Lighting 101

Welcome back to another LPM 101 class. My name is Megan. I'm the video producer and editor here at LPM and I'm so excited to talk about one of my favorite aspects of video creation which is lighting.
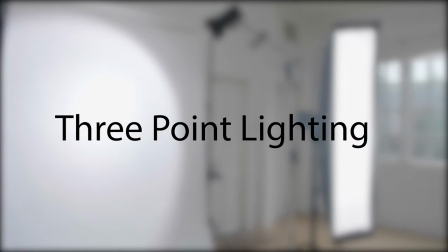[0:22]
So to jump right in we're going to be discussing a basic three-point lighting system which includes the key light, the fill light, and the backlight. The key light is going to be your primary and brightest source of light. It sets the overall exposure for your shot and all the other lights are really there to complement it.
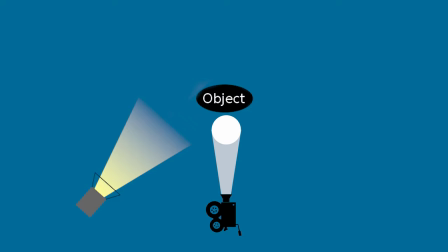[0:39]
The key light is typically placed to the side of the camera lighting the front of the subject at a 45 degree angle from the camera as shown here.
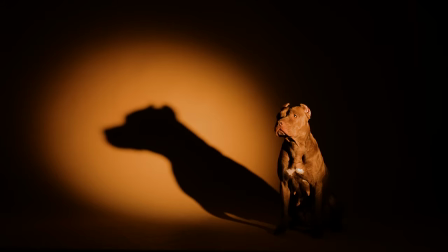[0:50]
Now at this point in your setup light is only hitting one side of your subject. That's where we have to add others to create a more evenly lit subject or to balance out that key light.
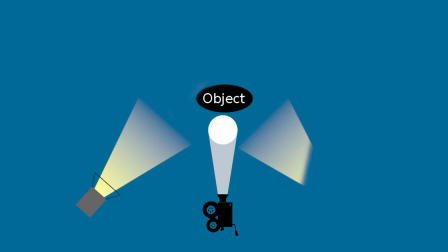[1:00]
This is where your second light, the fill light, comes in. The fill is going to mirror the key. It's placed on the opposite side of the camera to fill out the shadows that the key makes. This light is typically not as bright as the key light, but that also does depend on the mood you're going for within your piece. A dimmer light is going to show more dimension and more shadows, while a brighter light is going to give you more even coverage of light. And you know, sometimes a fill light isn't even a light. It can be a reflector, a bounce card, a white wall, just really anything that that key light can bounce off of and just fill those shadows that are coming in the opposite direction.
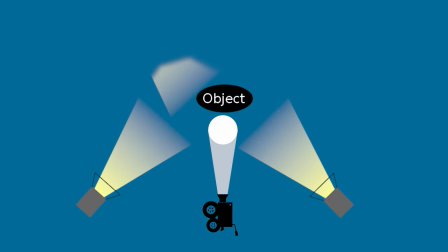[1:36]
But we'll get into that a little bit later. Next we're going to be talking about our back or hair light and it does essentially what the name says.
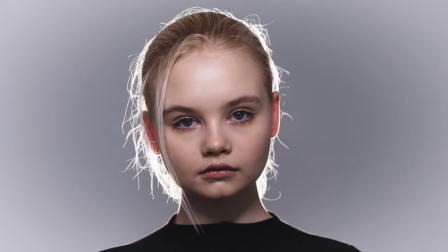[1:45]
It's on the subject from behind creating a sort of halo effect around the crown of the head.
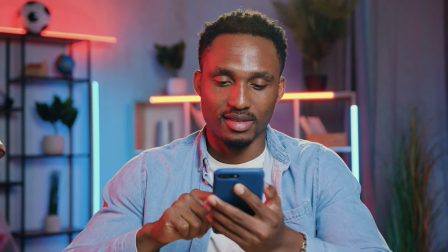[1:51]
A good backlight will create a rim of light behind the subject separating them from their background and giving the shot a greater sense of depth.
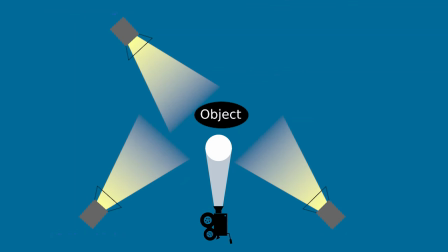[2:01]
Another great light to add, which now makes it a four point lighting scheme, is the background light. So that's different from the backlight or the hair light because you are lighting the background space. So if you see there is a light shining on my background here to give me a little more depth and to separate me even further from my background.
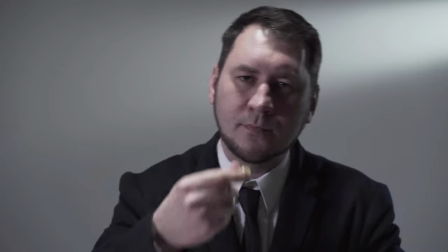[2:23]
So if I am closer to my background, that might be a great light to add.
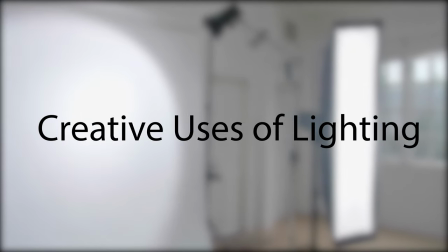[2:28]
Once you've got the basics down, it's kind of fun to play around with the different things you can do with lighting. And soon you'll notice that a lot of films use lighting to convey a certain mood or tone to the piece. That's because light can add or subtract humanity in our minds. Think about your favorite movie series.
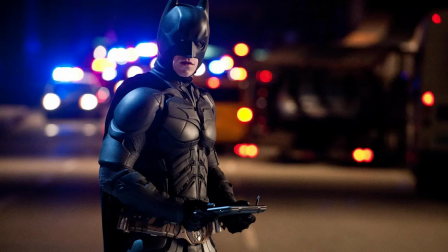[2:46]
My personal favorite is The Dark Knight. Now a lot of darker, more low-key lighting scenes are used in this movie as you can see here.
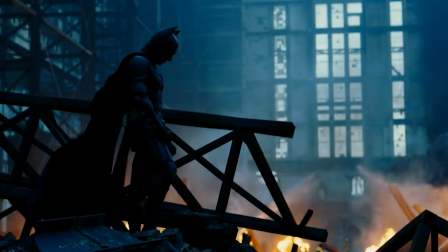[2:56]
This is used to create a more dramatic tone, which is really what you want in a superhero or action film as such as this one. Now let's talk about old-school horror films. You ever see this lighting scheme?
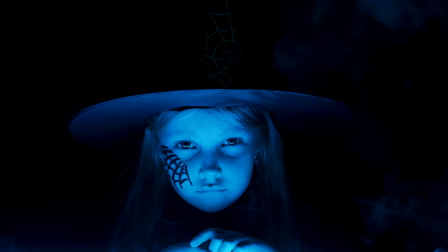[3:12]
This is a classic. It's used to distort the face, make it look more menacing and exaggerate the features.
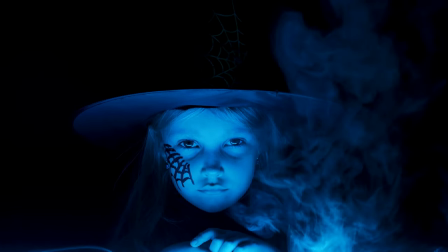[3:20]
And it's used time and time and time again to kind of subtract humanity, to make you scared, to make you feel something and to convey that sort of mood. And you can do this with your projects too!
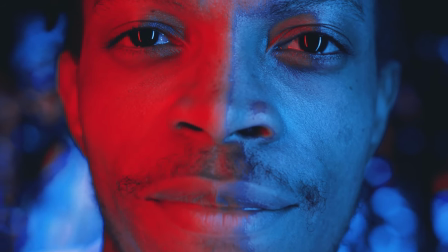[3:33]
Now something else you might want to consider with lighting is the color of the light that you use which is also used to convey mood or tone. Think about the movie Slumdog Millionaire. Yellow is used a lot in that movie whenever the main character is around his love.
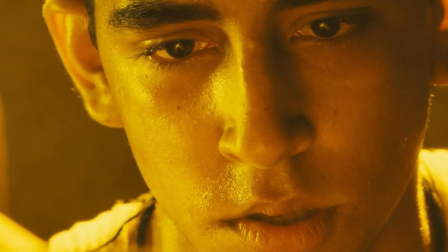[3:49]
It's used in the beginning when they are children and at the end when they reunite. I'm sorry if I just spoiled that movie for you, but it's very old.
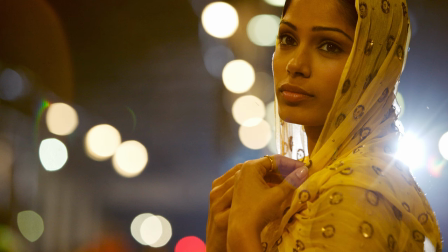[3:58]
But anyway, they use a lot of yellow to give you the sense that whenever yellow is around, this character is happier or this is the destination that the main character is trying to get to.
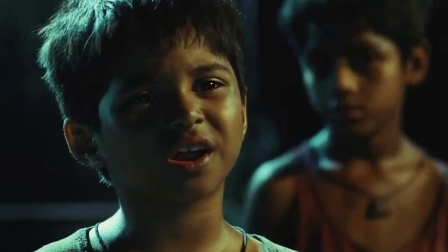[4:10]
If blue is used, it's often to convey a more sad or somber moment.